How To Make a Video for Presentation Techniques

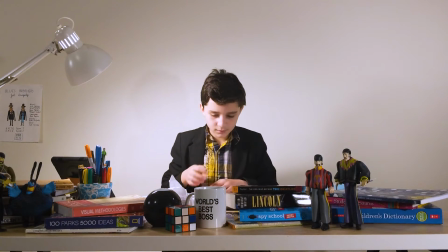(0:04)
Identify your most salient point from your presentation. What's your takeaway?
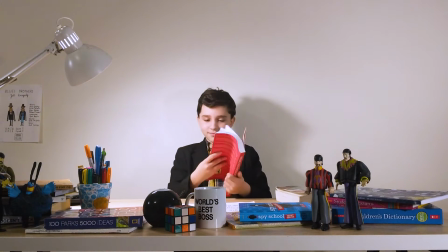(0:09)
What do you want to resonate most? And what can you illustrate or elaborate on that will make the most engaging video?
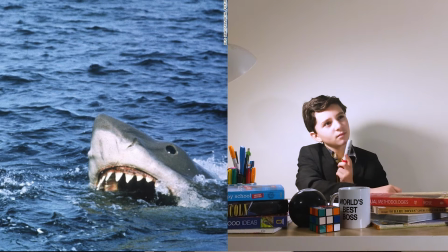(0:18)
How are you going to tell this story? Look at the seven basic story types for inspiration.
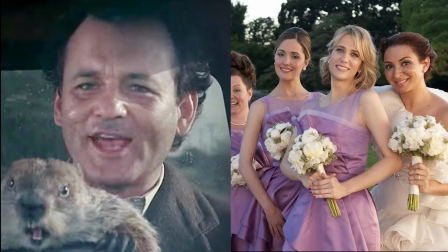(0:24)
Your video can be instructive, narrative, or can certainly be funny if it needs to be.
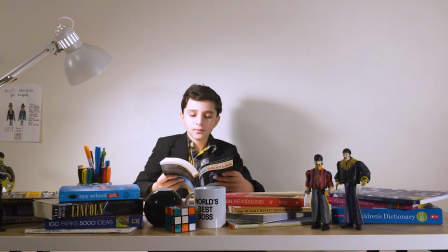(0:29)
However you plan on telling the story, it must have a beginning where you introduce the issue,
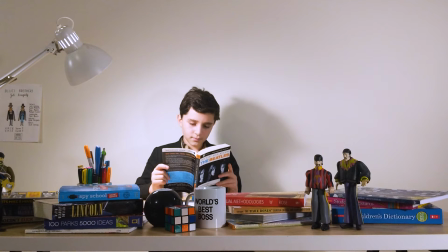(0:34)
a middle where the conflict or problem arises, and a conclusion where solutions are offered or sage wisdom is shared.
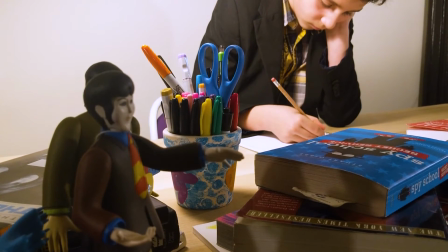(0:41)
You have four to nine seconds to capture the viewer's attention, and then you must keep them engaged throughout.
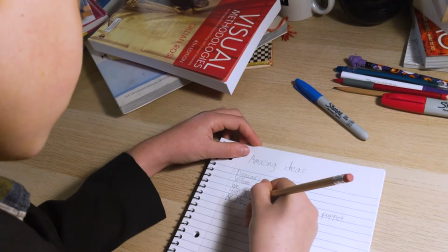(0:47)
Consider the pacing and rhythm and whether the action dips.
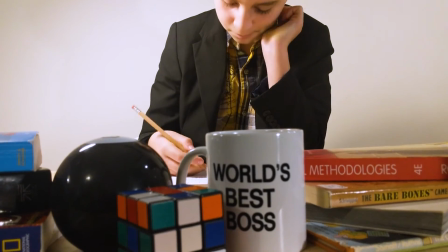(0:51)
Use multiple camera angles, screen overlays, and text to keep the viewer engaged.
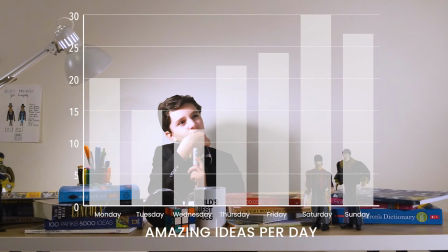(0:58)
At least one data point must be shared in Illustrated. This doesn't mean taking one of your graphs and superimposing it on the screen.
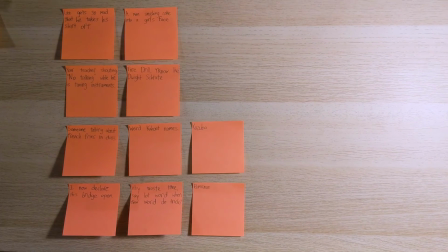(1:06)
Use a visual analogy that works with the language of video.
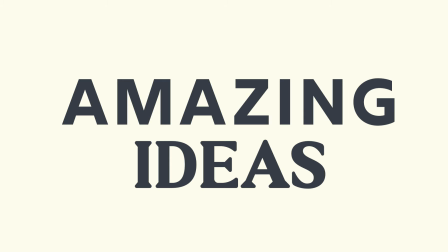(1:11)
Stay on brand with your color palette and typefaces from your presentation and white paper.
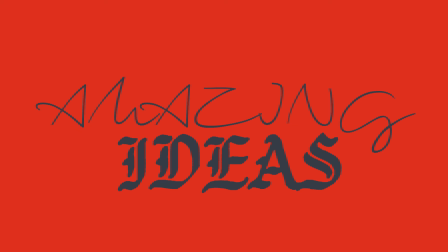(1:17)
The video should appear as part of a complete visually unified package.
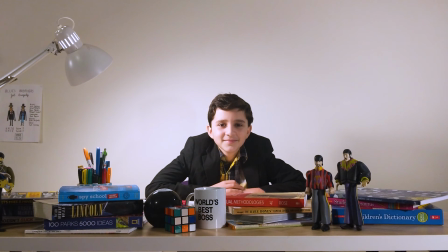(1:24)
You may use yourself as the main actor or narrator, or you could use your friends or family or even use found footage. Be
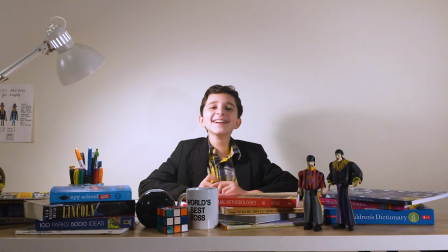(1:37)
boring! Recognize your audience!